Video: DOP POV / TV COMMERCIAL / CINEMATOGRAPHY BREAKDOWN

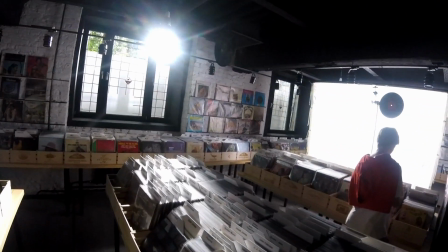(4:17)
That's why on the right I installed an 8-feet frost frame behind which a sky panel was mounted for a side key light.
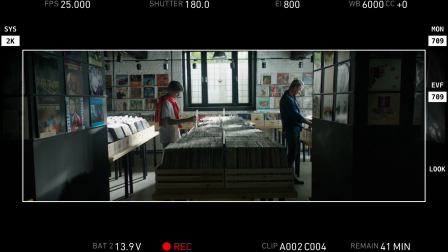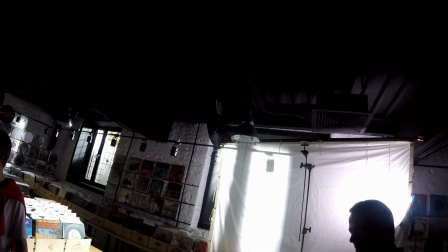(4:33)
Then we switched to close-ups of our characters. A classic over-the-shoulder shot, medium shot, close-up shot.
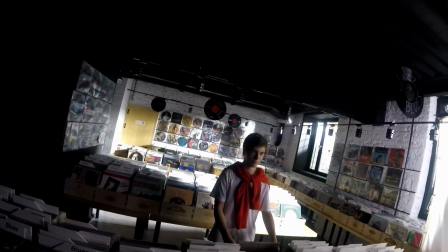(4:41)
I moved the 8-feet frost frame to the window in the center so that part of the beam would still illuminate the showcase behind the boy,
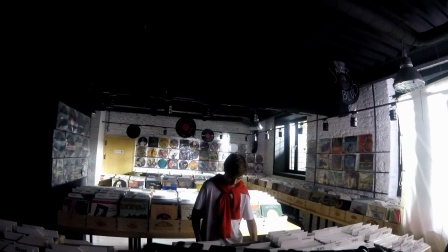(4:49)
while the part of the beam on his face was blocked by a frost frame.
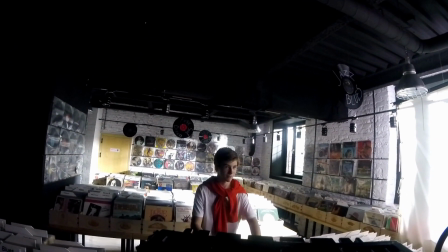(4:57)
It was impossible to direct the light through the entire frame as the beam was much smaller than the frame. So
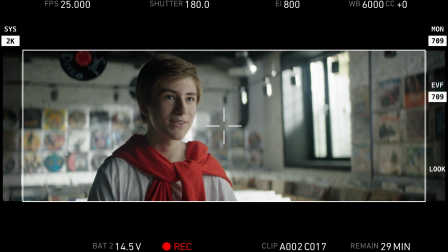(5:04)
I also added a sky panel so that the entire frost frame would work and provide a soft light for the actor.
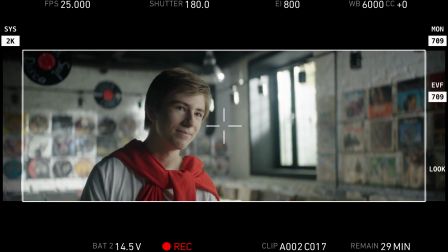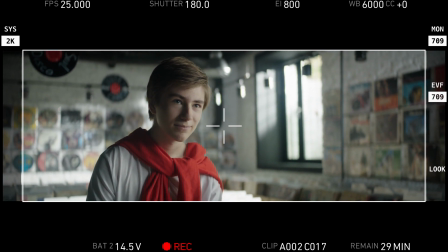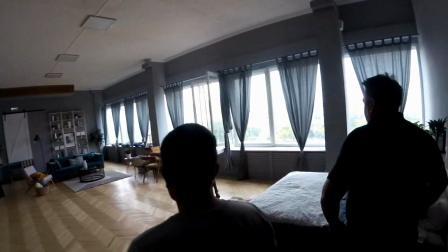(5:23)
The next location was a photo studio where we were forbidden to do anything with the windows.
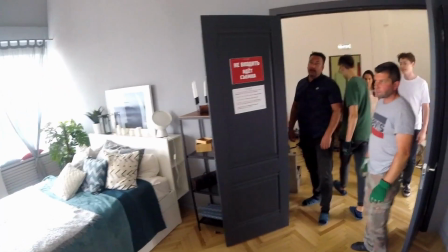(5:28)
We could not hang our curtains, even could not move the existing curtains at all, which was strange for me.
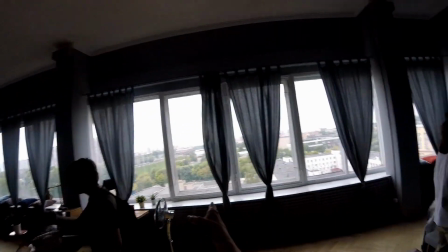(5:36)
But we found a solution. We simply attached our curtains to a long pipe and made our fake wall.
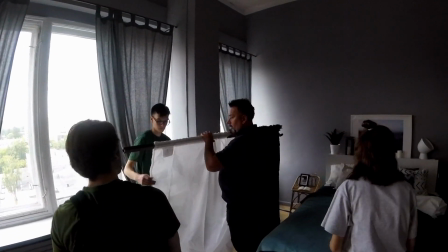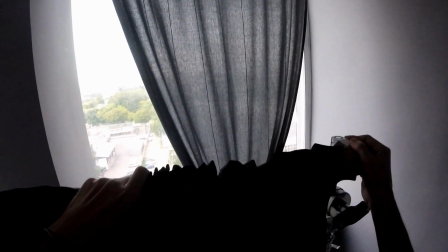(5:49)
The idea was that despite there was a daylight coming through the windows, the room itself would be half lit, and there are some kind of warm spotlights.
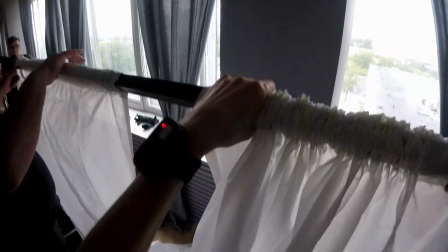(5:58)
For this, we decided to install an additional vertically aligned stairs between the window and our false wall,
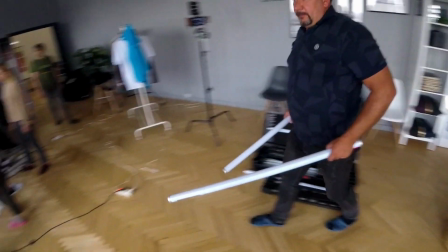(6:05)
in order to illuminate our curtains and create the effect of a daylight from the window.
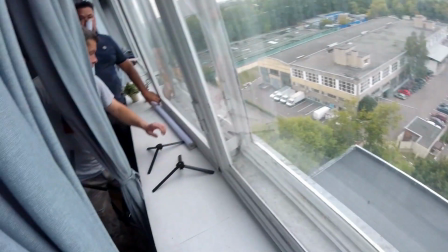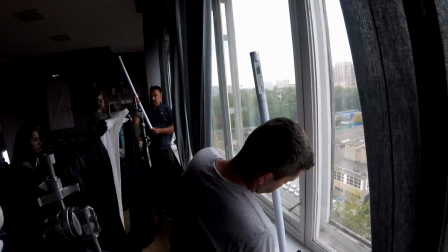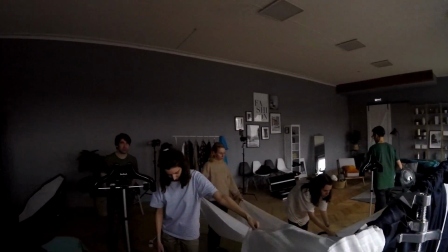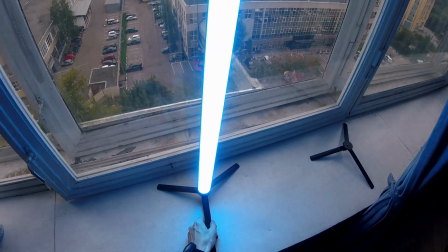(6:26) The window pane seems to be uneven.
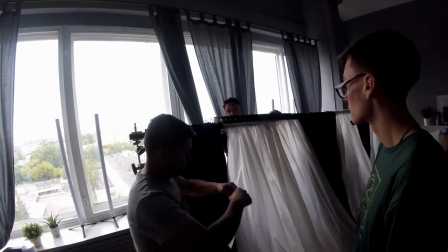(6:31)
Two stairs were covered with the honeycomb-shaped covers and attached onto the pipe itself.
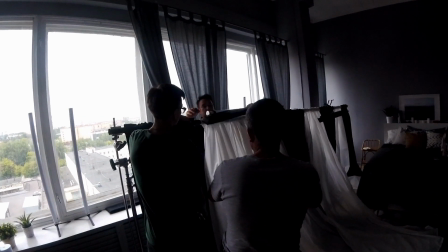(6:37)
This was required for more light on the bed and character so that there is a backlight.
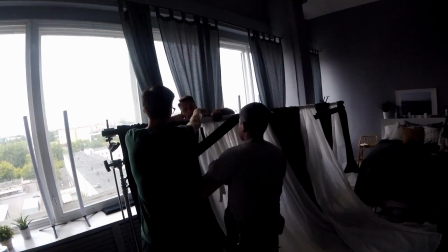(6:43)
Well, it basically provided a backlight to our room.
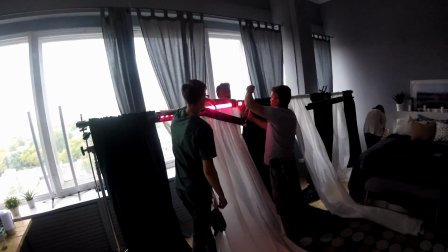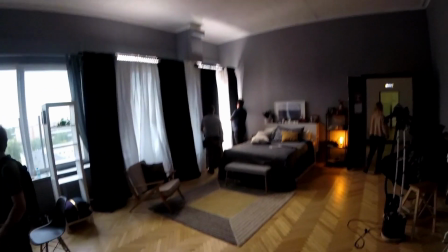(6:52)
We put covers on the stairs to reduce a parasite light, illuminating the walls so that only the center of the room and the bed were illuminated.
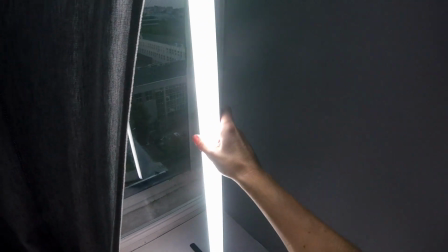(7:05)
Stairs were visible behind our curtains, so we got them hidden behind dark curtains when we needed to.
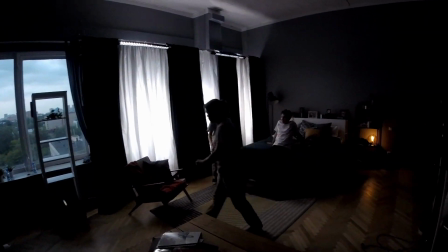(7:15) I can see those, so we need to hide them behind the dark curtains. Yes.
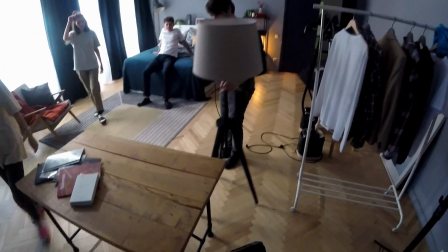(7:21) Little closer to me, please.
For a wide shot, we placed a table and a lamp just to create some kind of foreground and depth of the frame.
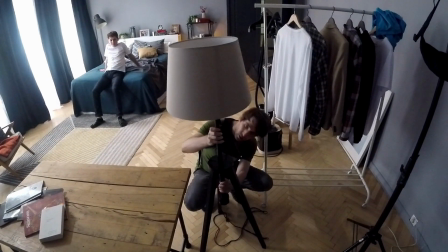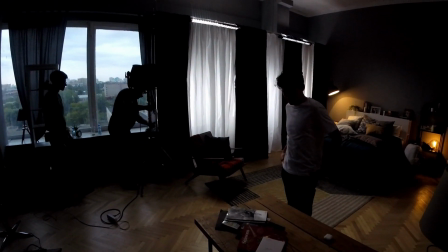(7:35)
For our actor's key light, we used a sky panel that was located on the edge of our false wall and imitated the light from the window.
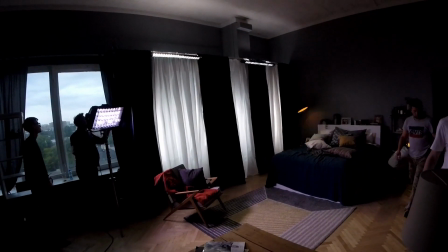(7:45)
It could be the light from the curtains themselves,
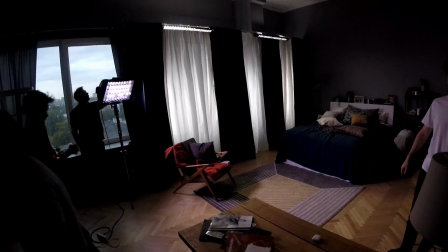(7:48)
but in order to have the control over the brightness of the actor's face in the frame and the brightness of the curtains,
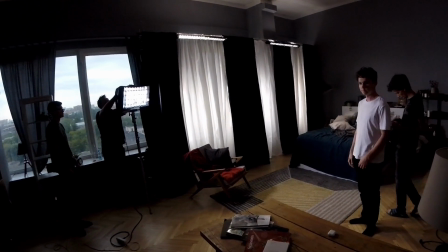(7:54)
it's better to have separate sources of light for both actor and curtains.
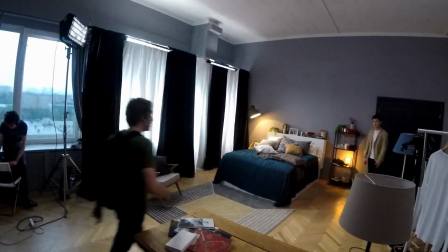(8:02)
I also put an LED panel on the ceiling to slightly raise the room tone, in other words, the filling of the room.
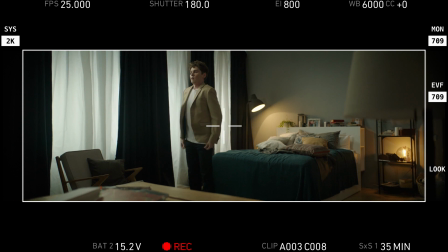(8:13)
This also helped the shadow side of the actor's face. There was no excessively dramatic light.
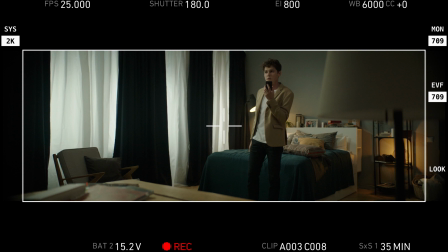(8:20)
We filmed the entire video according to this light scheme.
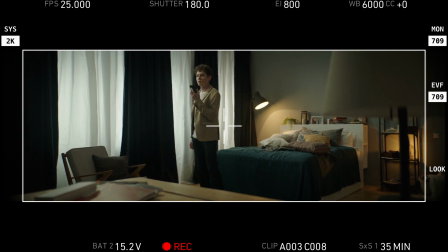(8:23)
There were only 3 frames and there was simply zooming into mid-shots and close-up shots.
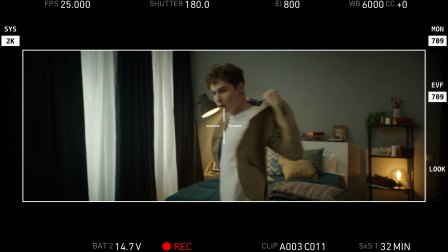(8:29)
For mid-shot and close-up shot, we simply added a frame between the sky panel and the actor to soften the color on the face.
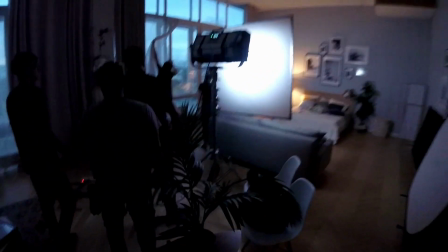(8:39)
The third video was filmed in the next pavilion, where we ran urgently in order to catch the rest of the light already fading by that moment, leaving the window.
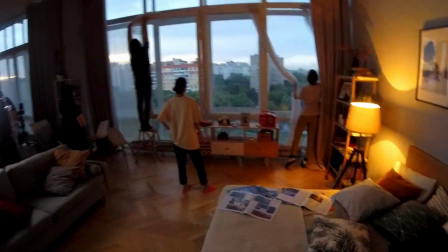(8:49)
It was already quite dark, and every minute it was getting darker and darker, plus the color temperature outside the window was also changing.
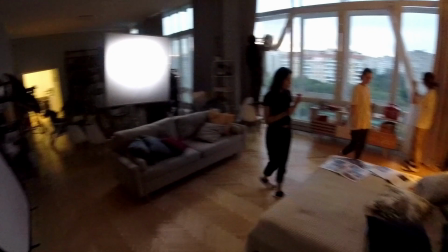(8:58)
The sky was getting more and more bluish. We were filming very fast and used a very simple light scheme.
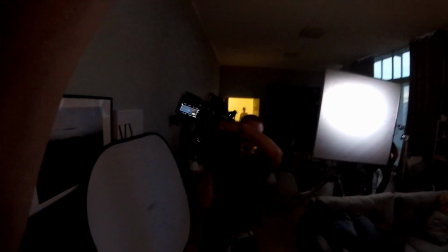(9:07)
There was only one sky panel into a frost frame.
The lens is 32, right?
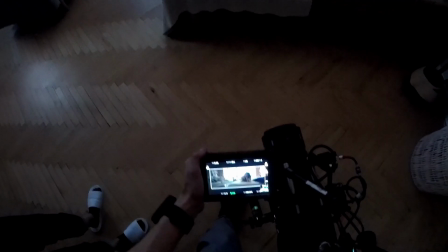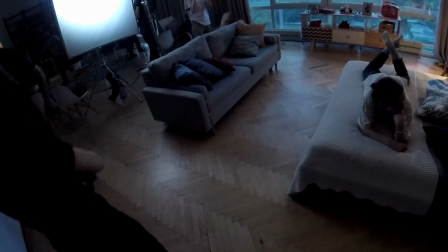(9:18) Alex, please give me that reflecting screen. Lay it here between the sofa and me.
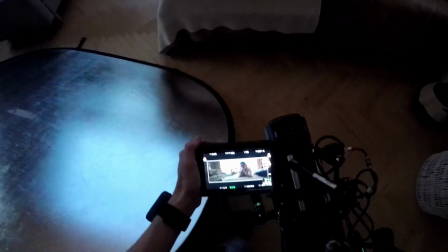(9:26)
We were using this reflecting screen for the actor's face.
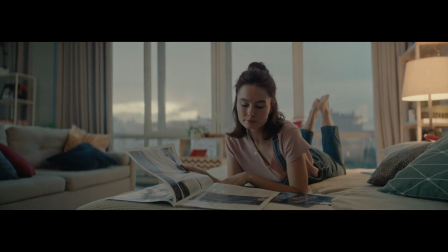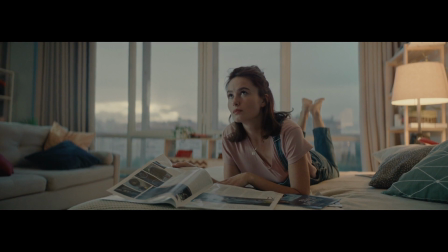(9:35)
The backlight in this frame is natural. It was coming from one single lamp that stood in the corner behind the bed.
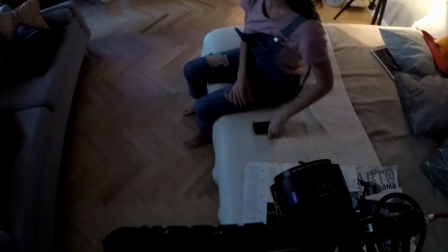(9:43) Let's have a side light on the window while it is still there. But please raise it by half a meter.
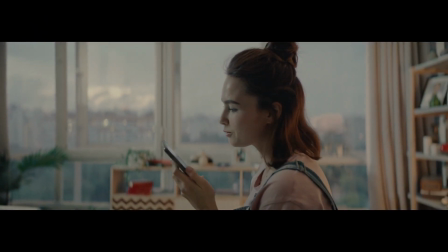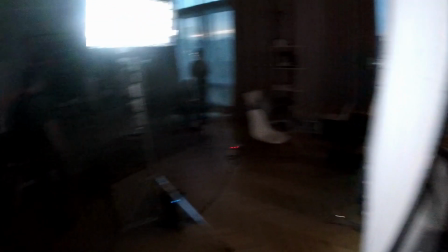(9:56) Let's shoot the wide shot from the angle.
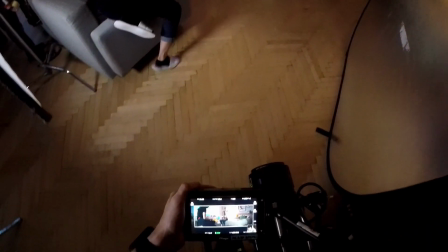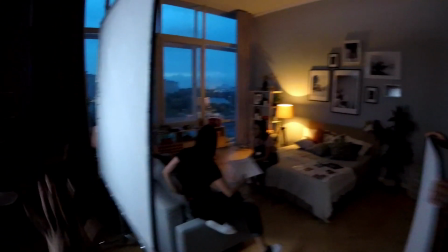(10:04) Alex, everything should be in the corner. The sky panel and the frame should be next to that chair.
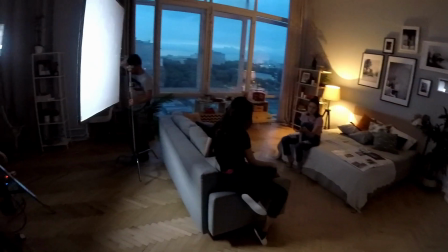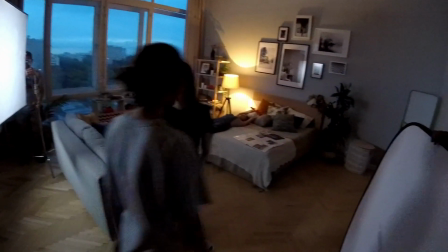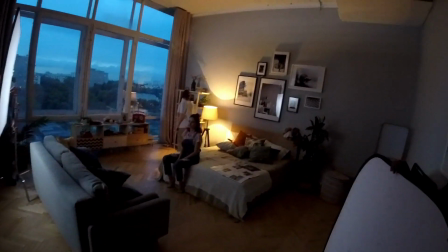(10:20) Stop. It's now reflected by the pictures on the wall. Please move the frame slightly to my side.
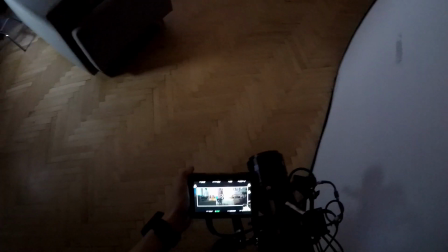(10:25) Stop. Now please move the sky panel. Stop. Like this, yes.
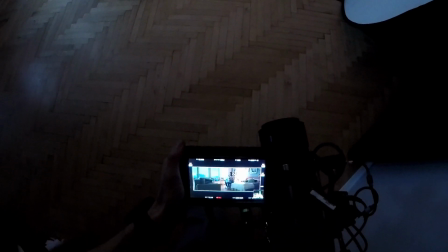(10:33)
After we shot everything against the window, we had to proceed with wide shots and mid shots where only the wall was in the background.
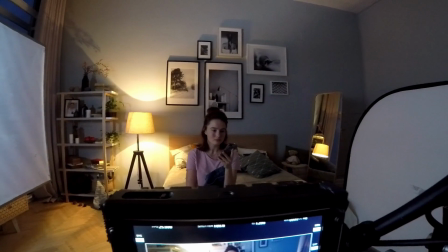(10:41)
Since it was completely dark outside by that moment, the most difficult task was to match the color temperature, brightness of the wall and the actor's face.
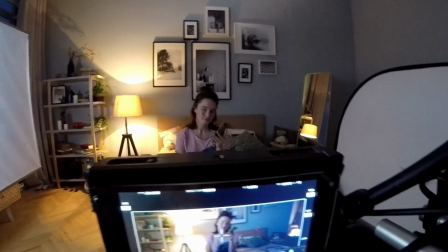(10:49)
Basically to imitate the light coming from the window. For this purpose, I took 2 frost frames and I was still using sky panel.
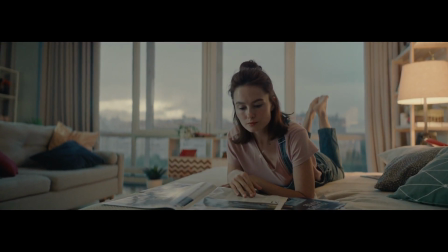(11:00)
During color correction, everything was further adjusted and I think that the final result is very good.
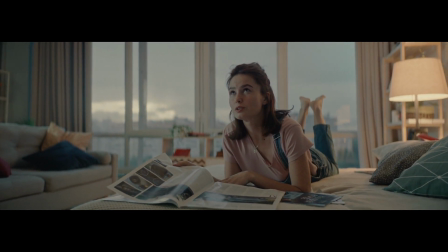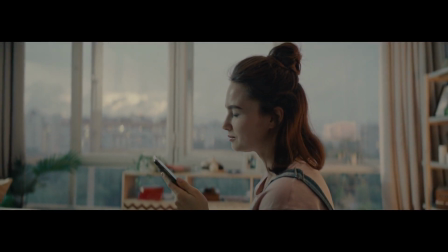(11:11)
I hope that you liked the result too. I would appreciate your comments, likes and subscriptions if you have not subscribed already.
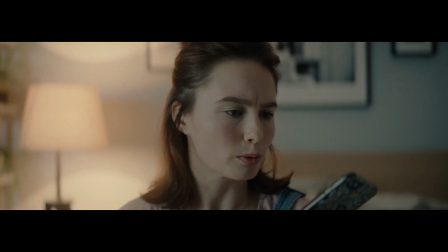(11:20)
There are more cool works underway and I will certainly show you more and tell you more about my work.
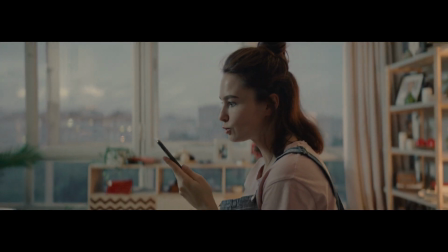(11:26)
Till next time, bye.